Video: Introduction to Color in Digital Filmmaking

So many tutorials on the internet regarding color focus primarily on the process of color grading from a post-production standpoint. Perhaps with things like log, technology has been shifting us toward making color decisions later in the filmmaking process. But I think this really misses the point. Having good color in your coloring suite begins at the art direction stage. In preparing a demo for this lesson, I wanted to recreate the famous scene from Stanley Kubrick's Lolita,
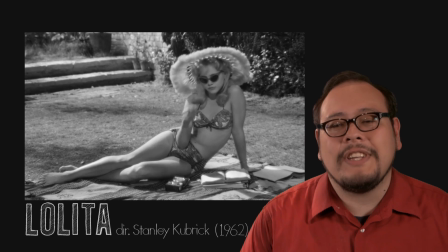but put my own spin on it by fleshing it out in glorious color. Because I wanted to emphasize the range of colors, I went with a tetradic color scheme using blue,
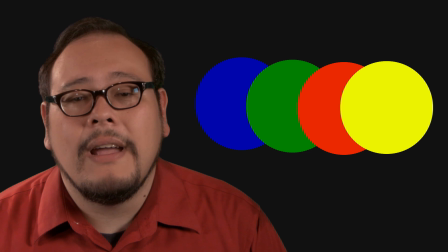green, red, and yellow as my dominant colors,
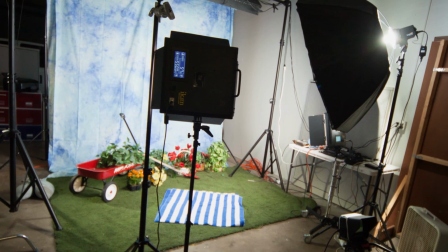shooting indoors in a studio to create an artificial yet really bold color look that's similar to the Technicolor look of films from the past. Now for the set, I purchased recycled artificial turf pulled from USC and sold by a local dealer. Unfortunately, that stuff is chock full of little tiny rubber pellets which get all over the place. I mean all over the place. I've got mountains of them in the trash can in the back.
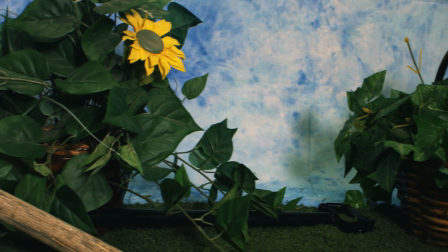I flushed out the set with green fake plants from the Salvation Army thrift shop and hung a blue pattern muslin for a backdrop.
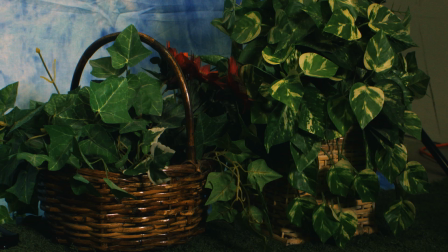Now, keep my beautiful model Victoria Patton from getting covered in black rubber gunk,
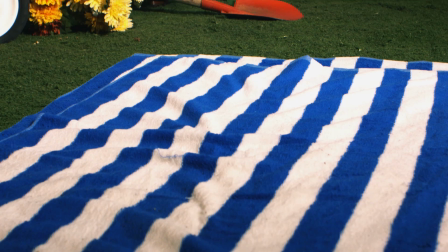I bought a blue and white striped beach towel, which serves to add some blue tones to the bottom of the frame.
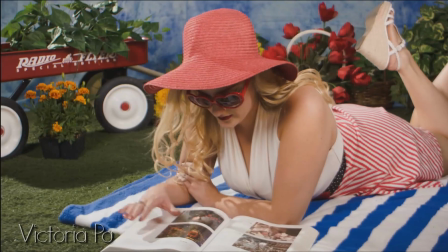For costume, we went with white and red stripes because I adore stripes.
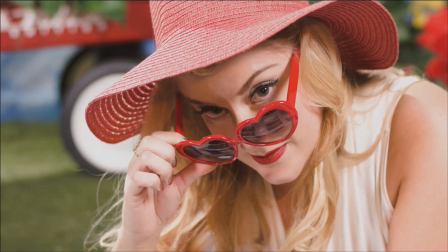And a $3 novelty heart-shaped glasses that I purchased on Amazon as a nod to Kubrick's original.
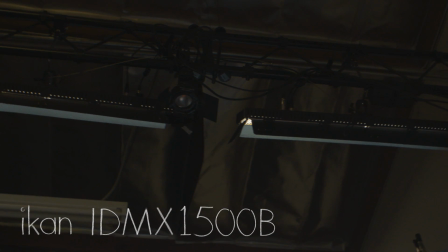Lighting-wise, I used Ikan's IDMX 1500B to light the blue backdrop,
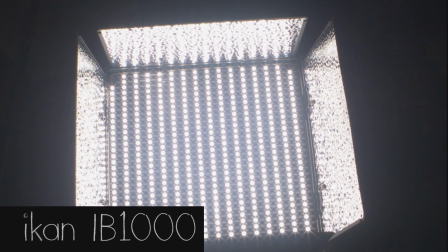and two Ikan IB1000 LEDs to serve as fills for my model's face and body.
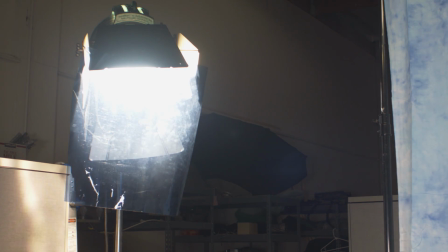I placed a single 2K with a color temperature blue gel to blast my talent with a strong backlight. Now, since I knew I was going to be shooting photos as well using strobe lights, I chose to set all my fixtures to 5600K.
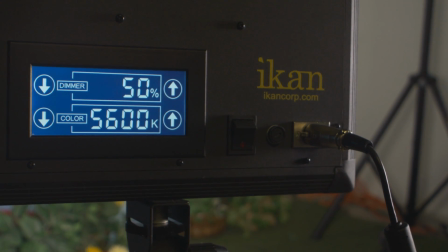Now, being able to dial in color temperature is another great feature of these Ikan LED fixtures.
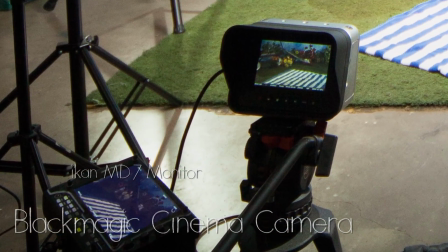Using the Blackmagic Cinema camera, I shot the scene in an uncompressed 12-bit RAW mode using Sigma 12 to 24mm and Nikon 50mm lenses. Working with raw files adds an extra step in the post-production process, but luckily DaVinci Resolve makes the process as painless as possible.
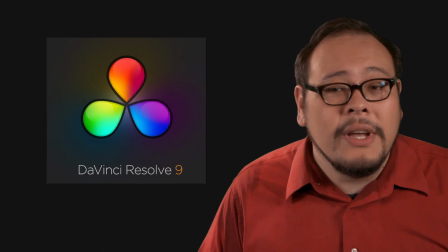Resolve is a phenomenal color tool used to color lots of well-known projects,
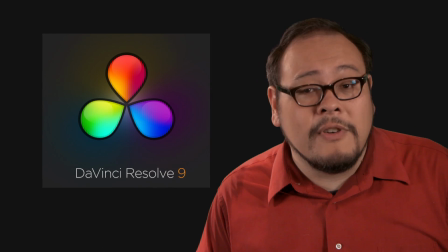and the free light version Blackmagic has available is simply one of the most powerful free programs out there and definitely worth checking out.
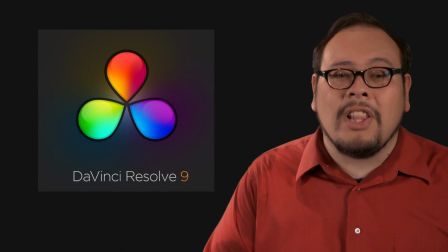But the folks at Blackmagic have added a lot of workflow tools as well.
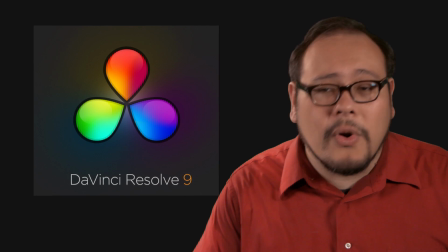I use Resolve to open up the raw clips and render them out as lower quality proxies, which I can use to edit inside Adobe Premiere Pro CC.
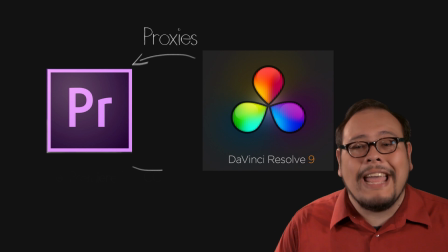When I'm satisfied with my edit, I export an XML and import it into Resolve, having the program automatically relink the original raw clips based on the proxies.
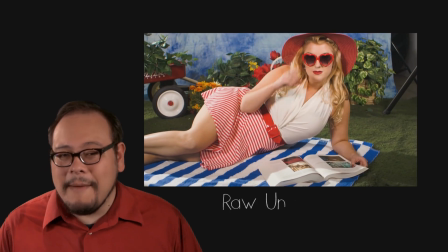Now, I must confess, when I first saw the images coming out of the Blackmagic Cinema camera, I was a little bit stunned.
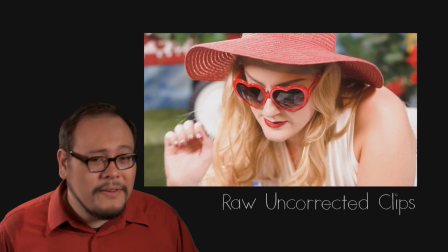Even shooting in log, the images fresh off the drive were beautiful. I usually shoot studio work under tungsten balanced light,
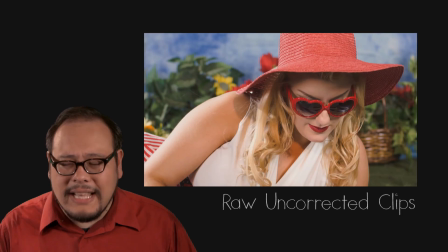but shooting under the Ikan daylight balanced LEDs created this extra punch to my image, a fuller, richer palette of colors.
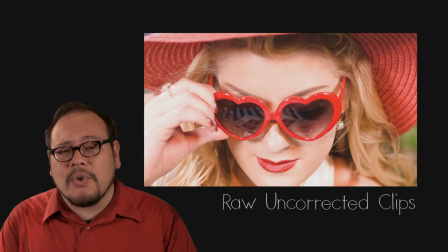Even though the camera was recording in log color, the attention I guess I paid to the color and lighting on set meant that I didn't have that much to do in Resolve, just fine-tune the image a little bit. So I started off with first step color correction, bringing up the gamma and the gain in the primary tab to make my images feel a little bit lighter.
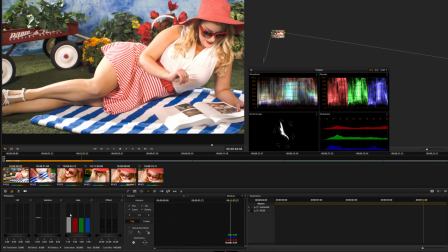Next, I wanted to punch up the red, green, blue parts of my image.
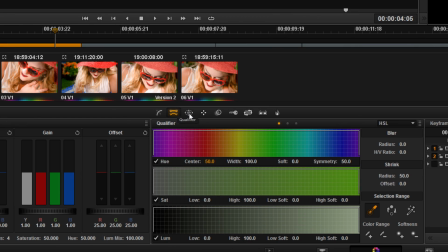I created a new node and used a qualifier to select only the blue parts of the frame, and I upped those saturation.